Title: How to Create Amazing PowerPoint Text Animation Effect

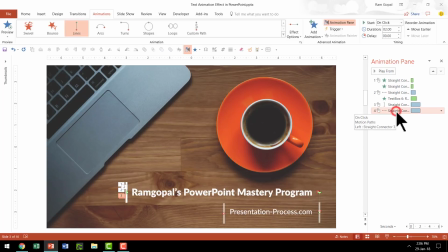[7:10]
Now we need to have the second animation that is after it comes here it needs to happen immediately so we are going to say after previous and we are going to have both these animations happen for around say 0.5 seconds so that in total it is a one-second animation so half
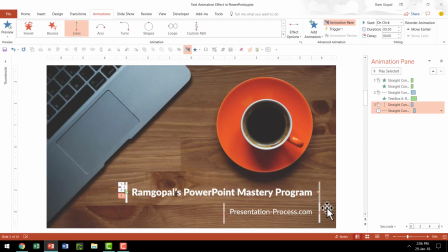[7:28]
a second for this to this and half a second for this to say this so that is how the animation is going to be and as we did earlier we are going to have the animation applied to our text component So I'm going to have this wiped. So I'm going to say wipe animation and it is going to be revealed from right and
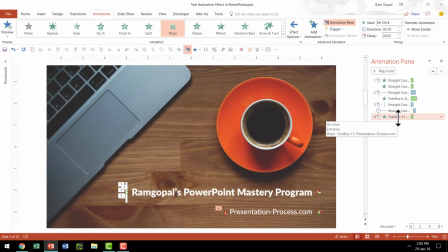[7:47]
the duration has to be 0.25 seconds more than the previous animation So I'm going to select this and I'm going to say with previous and I'm going to say it is 0.75 duration and
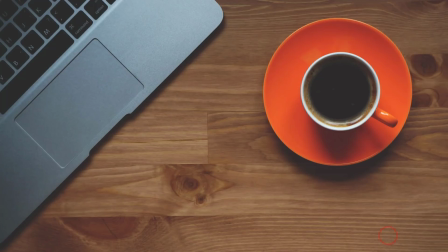[8:01]
We are done. So let us go to the slideshow mode and see the entire thing in action on a click I bring in the two lines here then on a click I reveal the first text element which is the title and then on the next click I have
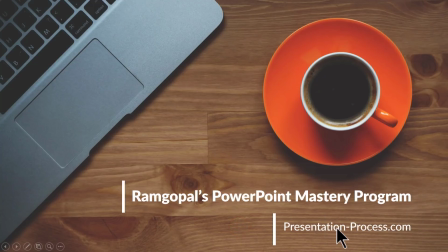[8:16]
this movement happening revealing my subtitle so that is the base animation now there is one final thing we need to do to complete
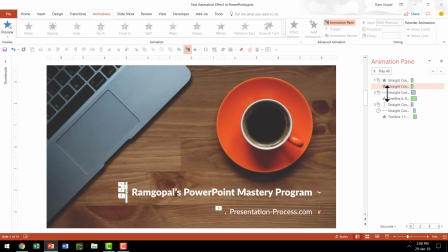[8:26]
the animation the first one is I want to have the movement happen as soon as these lines are introduced so I'm going to say this will be after previous and then I am going to add another animation
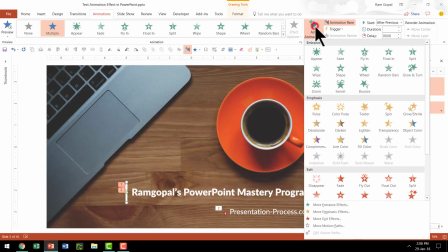[8:40]
to these elements and say add animation and this time it is going to float
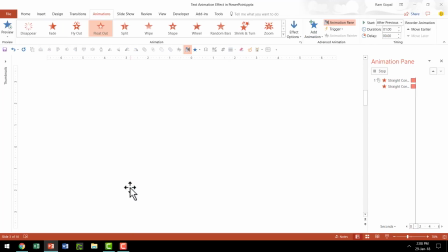[8:46]
out so we don't really require those lines because they unnecessarily
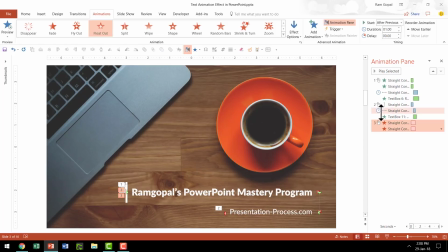[8:51]
occupy some space and draw attention so after all the animations are over we are going to have these things go away so we are going to say after
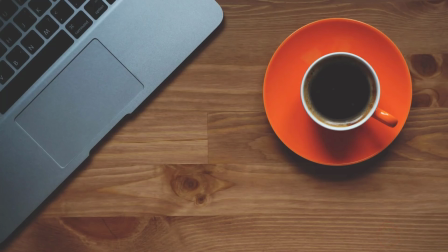[9:01]
previous and now the way the whole thing goes is like this and then on a click so that is how the animation plays now what you
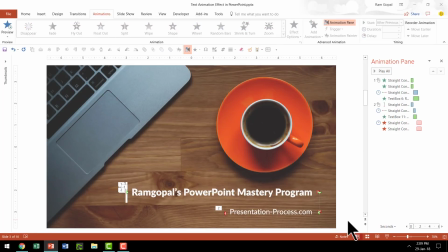[9:13]
saw was just one example of how you can combine text with animation
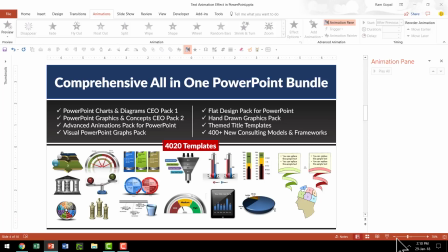[9:18]
I want to show you some interesting alternatives taken from our comprehensive all-in-one
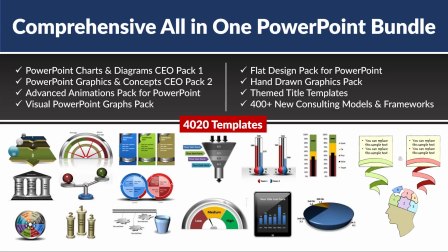[9:24]
PowerPoint bundle to showcase to you the power of this combination of text and animation by the way if you don't know what comprehensive all-in-one PowerPoint bundle is. It is a collection of more than 4020 premium PowerPoint templates that allow you to
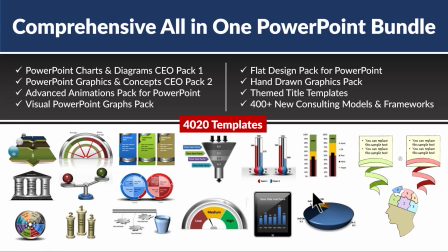[9:40]
make over any text based slide into clear and creative visual slide in a matter of minutes. I will leave a link to this product in the description box below the video. You can click on that and find more details about this useful product. Let me show you some example templates taken from comprehensive all-in-one PowerPoint The
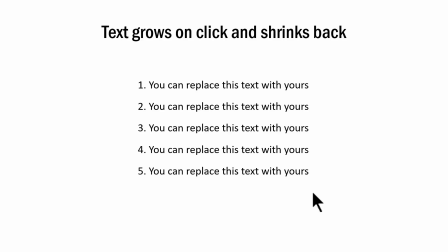[10:00]
first example is this where the text grows on click and shrinks back. This is a regular list when you see it in the first place. But then on a click, I bring the viewers attention to the first point and then I bring the viewers attention to the second point,
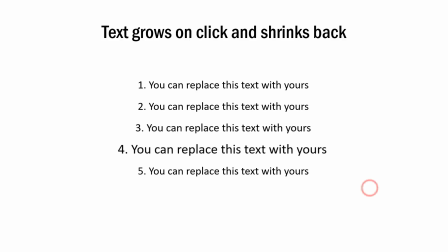[10:16]
then to the third point, fourth point and fifth point. So a very simple list can be made to look so beautiful when you know how to combine that text with animation.
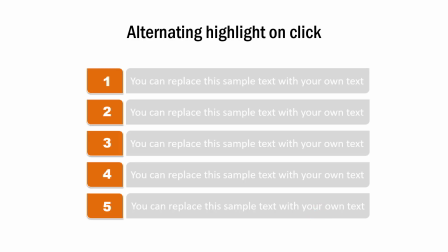[10:27]
Another example is this, where we are going to talk about five different points. As you can see, the text elements are not so clearly visible to the audience.
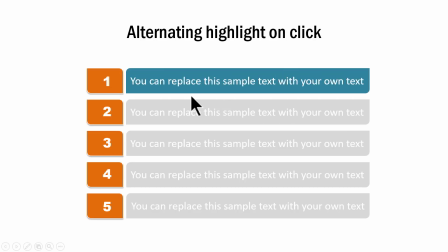[10:37]
On a click, I make it easy for the audience to read the first point,
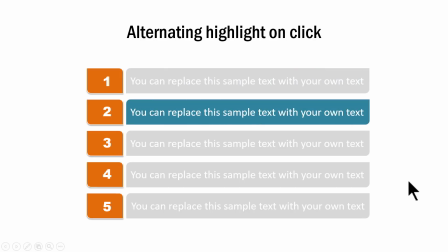[10:41]
I finish my explanation and then I bring the viewer's attention to the next point, the next point, the next point and the next point.
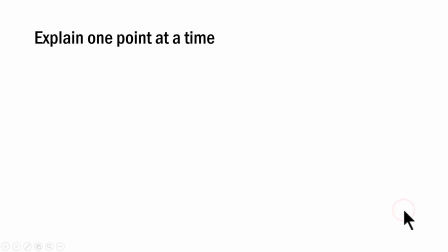[10:50]
Pretty much in line with the same idea, we have another alternative which shows explanation one point at a time.
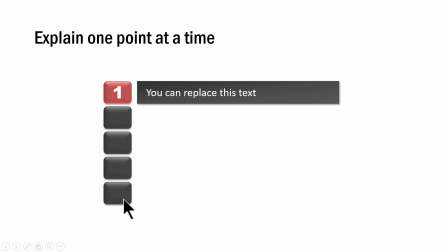[10:57]
As you can see, there are totally five points in this slide and we reveal the first point
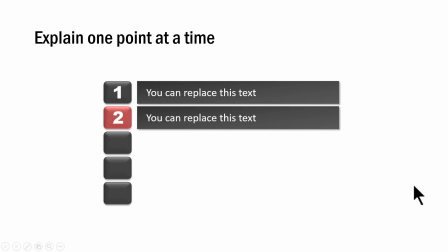[11:03]
here and then we reveal the second point and then the third point,
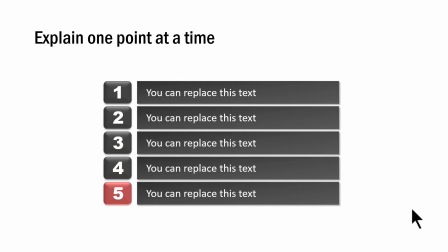[11:08]
fourth and fifth. Now if you want to create a video with PowerPoint, you want some exciting animation.